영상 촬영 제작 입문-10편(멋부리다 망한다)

유튜브 촬영 편집 입문 제 10편 먹뿌리다 망한다 먹뿌리다 망한다 무슨 말이냐 오늘은 편집에 대해서 좀 말씀을 드리겠습니다
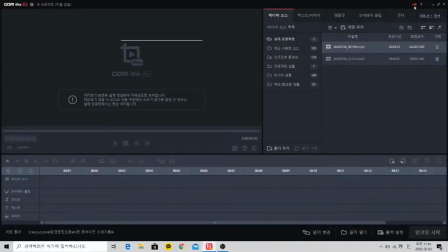(0:21)
편집 중에서도 특히 화면 전환 효과에 대해서 말씀을 드릴 건데요
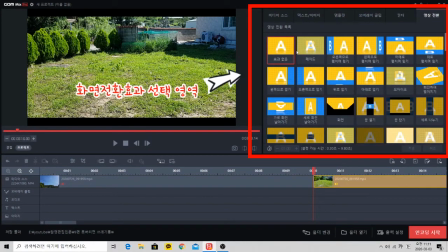(0:27)
여러분이 쓰시는 편집 프로그램에는 많은 효과들이 있습니다 자막이나 필터 그리고 시작과 끝 날
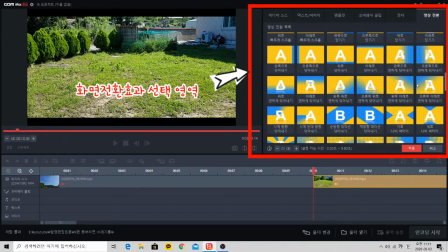(0:36)
때 여러가지 경우에 영상 효과를 넣게 되는데요 이 장면 전환도 그냥 하는게 아니고 기본적인
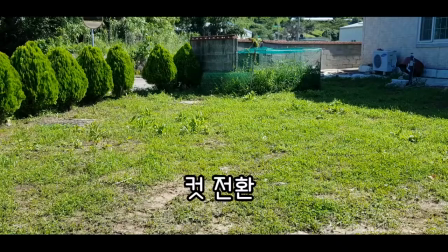(0:45)
룰이 있습니다 장면 전환의 가장 기본적인 것은 컷 전환입니다 그리고 와이프,
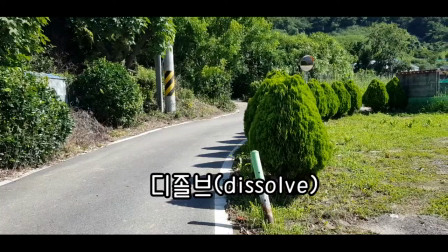(0:53)
디졸브, 페이드 등이 있죠 이걸 다 말씀드리려면
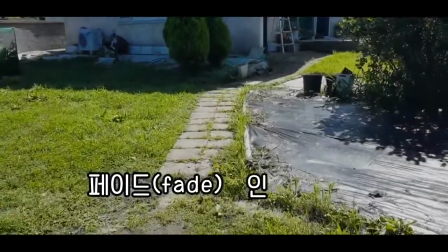(0:58)
이거만 가지고도 한 학기 강의가 될 것 같아요. 편집에서 가장 많이 쓰는 장면인 장면 전환 효과 몇 가지만 가지고 짧게 말씀을 드리겠습니다.
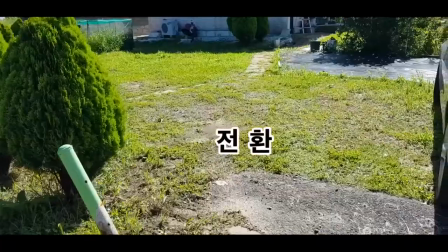(1:14)
제일 먼저 가장 기본적인 컷 이거는 그냥 순식간에 이전 화면과 이후 화면이 바뀌는 겁니다.
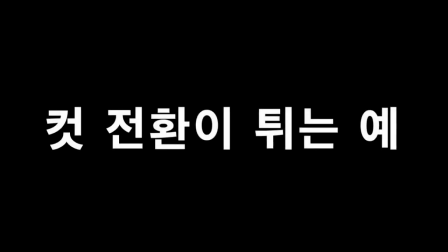(1:23)
딱 필요한 부분만 그리고 다시 필요한 부분을 보여주는 화면 전환 효과입니다.
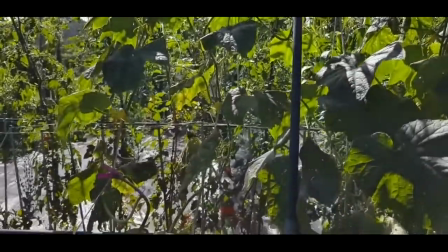(1:29)
주의할 점은 앞에 화면과 뒤에 화면이 비슷한 샷일 경우에
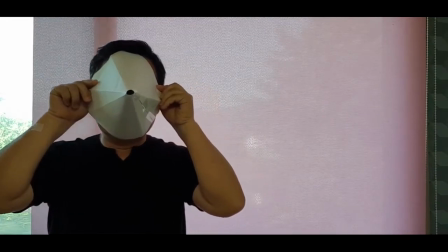(1:37)
엇비슷하면 컷 전환을 딱 하게 되면 화면이 좀 어색하죠.
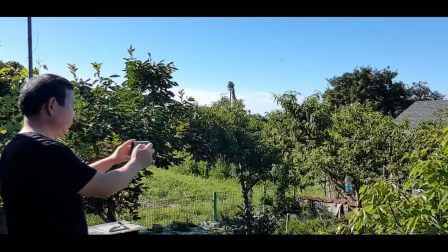(1:43)
어색한 거 보이십니까? 이걸 보통 컷이 튄다고 합니다. 컷 전환은 서로 다른 장면을 찾아서 전환해야 자연스럽습니다. 그럼 비슷한 화면은 넘길 수가 없느냐 꼭 필요한데 이 화면에서 이 화면으로
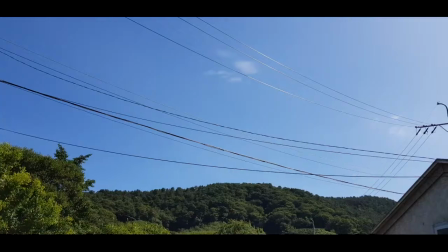(2:00)
넘어가는 비슷한 장면을 어떻게 해야 되느냐 할 수 있습니다 디졸브를 쓰면 됩니다 한번 보실까요?
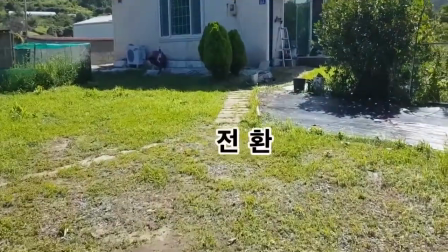(2:08)
예 스르륵 넘어가죠 시간의 흐름 등을 표현할 때 사용하는 방법입니다 그리고 와이프
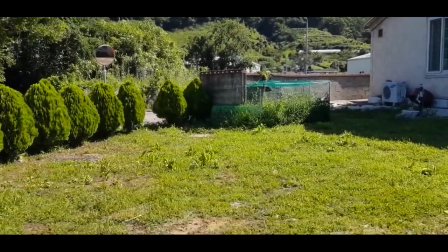(2:15)
F이 아닙니다 P입니다 한 화면을 밀어내고 다른 화면을 보여주는 효과입니다.
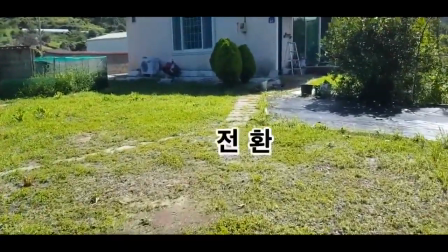(2:24)
이 전환 종류가 아주 많은데요.
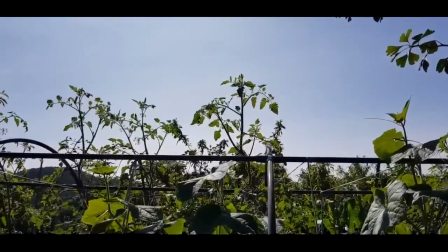(2:27)
좌우 상하 대각선 가운데 계단 모양 용수철 튀는 모양 아주 많습니다.
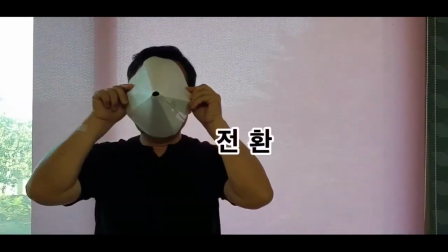(2:34)
화면을 날려버리기도 하고요. 화려한 효과가 많죠. 그런 화려한 효과가 우리를 유혹합니다.
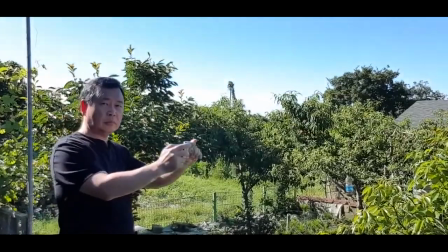(2:42)
이 유혹에 넘어가면 내 영상에 내 영혼을 팔아먹는게 됩니다. 그 화려함의 유혹을 버리지 못하고 무분별하게 신기하다고 막 쓰면 이런 느낌이 옵니다.
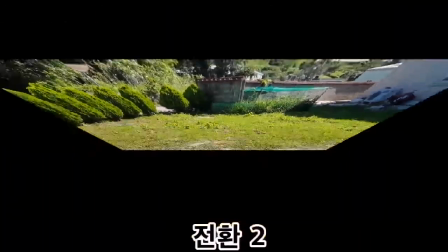(3:00)
보셨죠? 멋있다고 계속 반복해서 쓰거나 일관성 없이 스토리의 포럼과 상관없는 화려한 기술만을 사용하면 이렇게 족보 없는 영상이 됩니다.
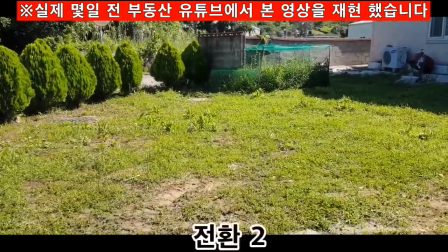(3:12)
오늘 말씀드릴 키포인트가 이겁니다 이런
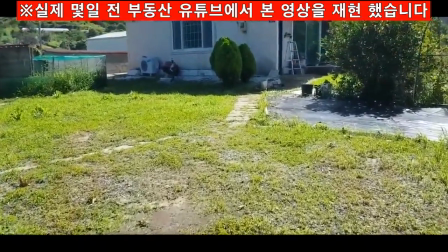(3:17)
화려한 영상을 자주 많이 쓰는게 기술이 좋은게 아닙니다 약을 오남용 하면 중독되고 폐인되죠 영상 전환 기술도 적당한 타이밍에 써야지 정신없이 쓰다보면 영원히 말라 비틀어집니다 영상은 죽어버립니다. 화려한 겉모습보다 영상에서 전달하고자 하는 의도에 충실한 영상을 만드시기 바랍니다.
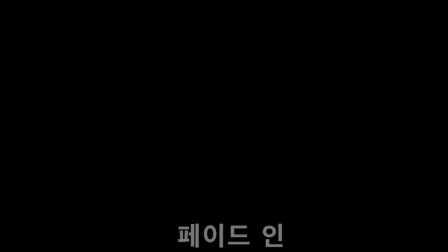(3:45)
마지막 페이드. 페이드는 페이드인과 페이드아웃이 있습니다. 페이드인은 어두운 화면에서 점점 밝은 영상으로 보여지는 거고요.
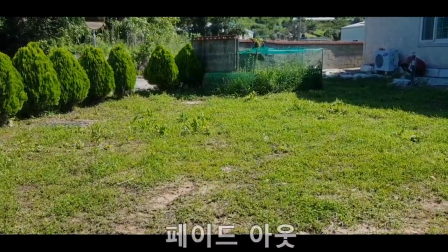(3:56)
반대로 페이드 아웃은 밝은 영상에서 점점 어두워지는 거죠.
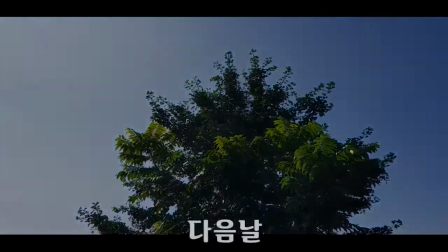(4:02)
영상의 시작은 페이드 인, 영상의 끝은 페이드 아웃 이렇게 하면 안정적인 느낌을 가질 수가 있습니다.